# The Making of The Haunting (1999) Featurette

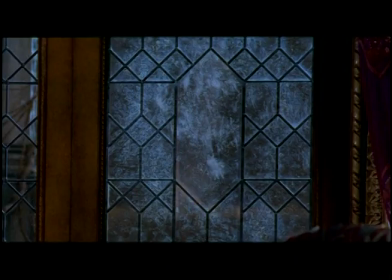996s
I respect it. I don't... It's not somewhere I want to go because it's scary. It's really scary.
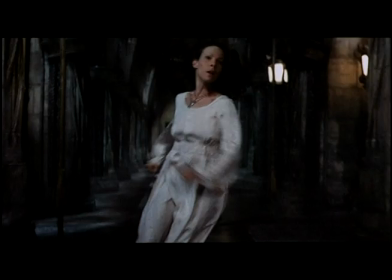1007s
Hill House feels like the creation of evil spirits.
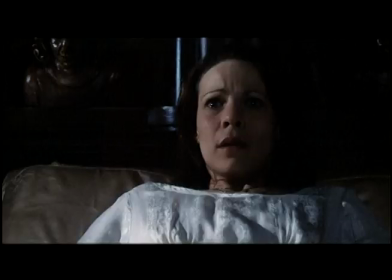1010s
But in fact, it took an army of flesh-and-blood carpenters and some Academy Award-winning talent to give the mansion a terrifying life of its own.
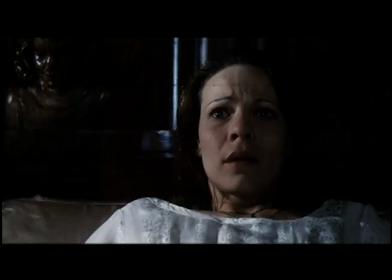In a certain moment, we decided that it was like a human being in the house,
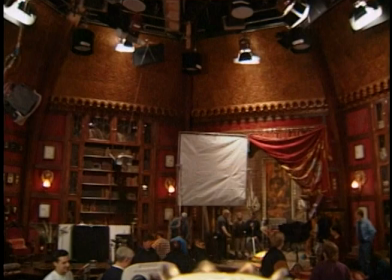1031s
that the house represents a person in a way, he's alive, and the house actually performs like an actor.
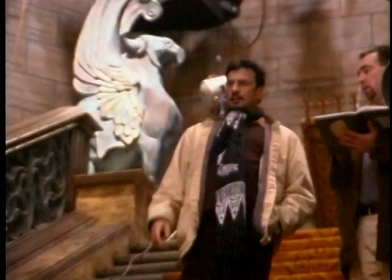1039s
If Hill House is a character in The Haunting, that Academy Award-winning production designer Eugenio Zanetti is its costume designer,
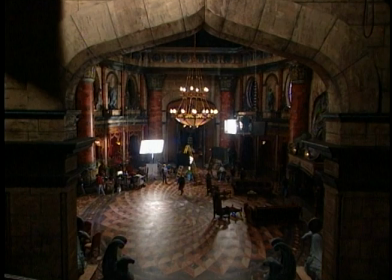1047s
makeup artist, and acting coach. It feels evil, basically, because of the emptiness.
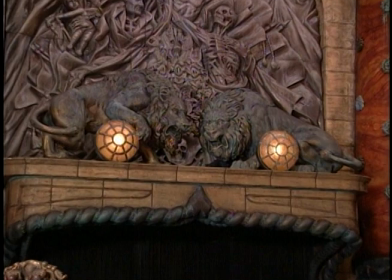1052s
The house is very ornate. There is a lot of statues. There are animals everywhere. There are all kinds of things. But basically, there is this huge air space. And I think void is what gives us fear, you know? Darkness. When the whole sort of idea of the movie and the premise is a house that's haunted you better have a house that's really terrifying and something that people
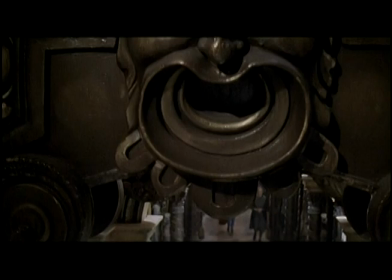1075s
haven't seen before so it was a relief to see these sets and see what they had kind of put together with the house and see that it is in fact pretty awe-inspiring it's the biggest set
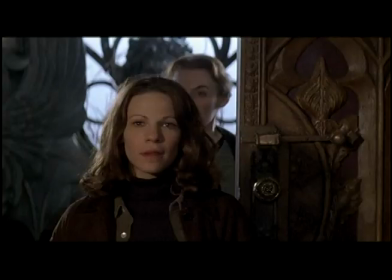1087s
i've ever seen it must have been what like cecil b de mel's band her sets
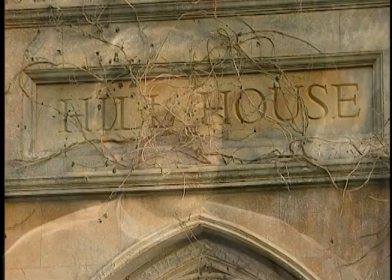1091s
were like you know in the chariot race these huge edifices the house is a key character in this movie and to create that character we've had
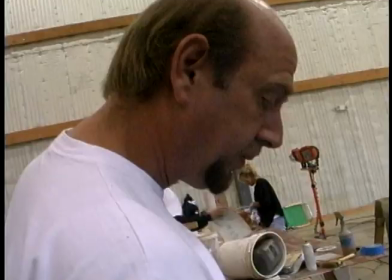1101s
to manufacture and design architecture to make it come to life we have enormous amount of people
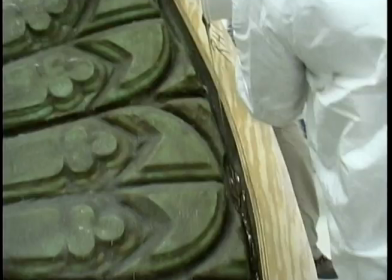1107s
300 carpenters 40 sculptures 25 painters lots of people draftsmen
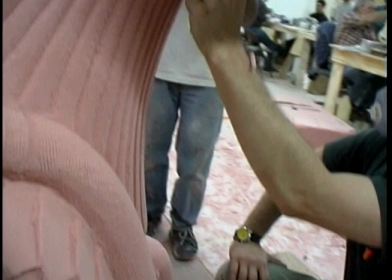1115s
illustrators art directors we have 300 people working Eugenia came up with this incredible
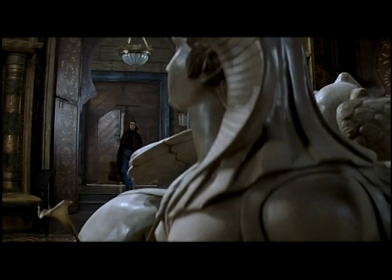1122s
combination of Gothic Victorian style mansion but it's actually where in which every room
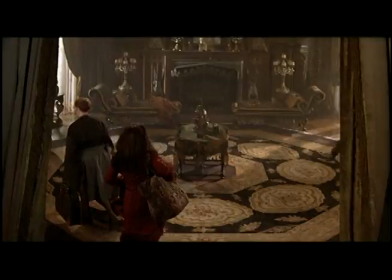1129s
has a different style character oh this is so twisted and it's worked perfect for the movie because everywhere you go it's like it's something new you discover something totally different this house it's it's oppressive it's dark
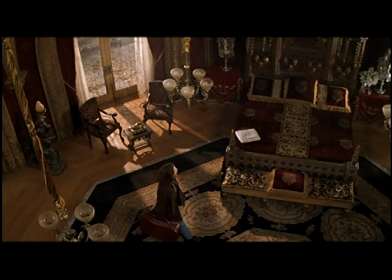1144s
it's like there's dead flowers you know and even little details I'll leave around like in the
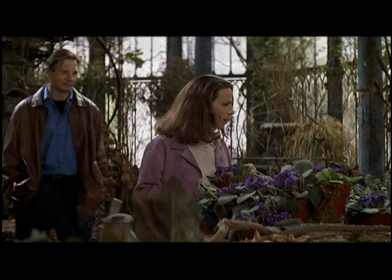1150s
greenhouse he'd left like a little macabre animal trash and all of those like if you're filling up a canvas.
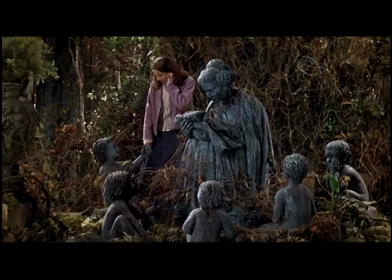1154s
It all makes that canvas richer and fuller. So it's rich. It's very rich. The moment you come in there, there's something strange with this place, man. There's something really weird stuff going on. I think that the only way to convey fear is to go back inside and to look into your own fears. So I went back to my childhood, and then I found a couple of fears there.
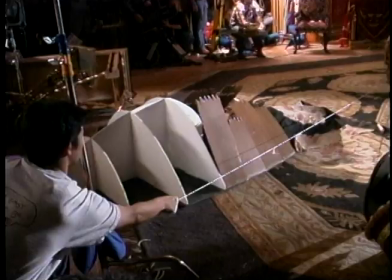1182s
Eugenio did a fantastic job of making Hill House beautiful and scary at the same time.
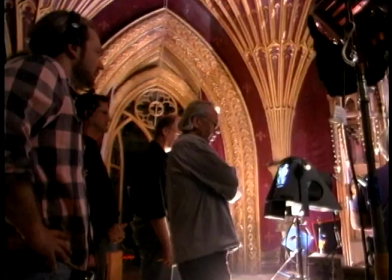1188s
But the house also had to perform and interact with the cast. That required the collaboration of two teams of special effects virtuosos.
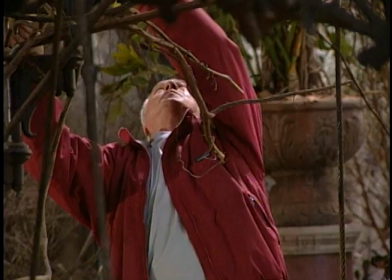1197s
John Fraser is a physical effects expert, who devises and builds the kind of practical effects that can be done during filming.
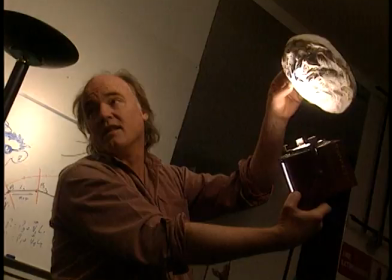1205s
Continuity-wise, it's pretty much that. Computer effects wizard Phil Tippett is renowned for his character performance animation.
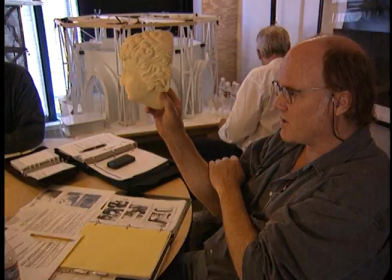1212s
The two teams began meeting with Jan and Eugenio before one frame of film was shot.
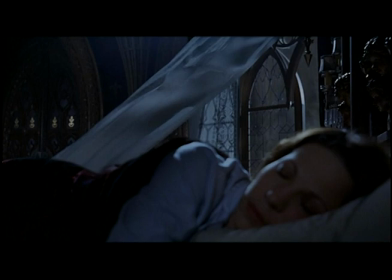1217s
The belief of Hill House and the way it comes to life has to involve an integration of practical effects and visual effects.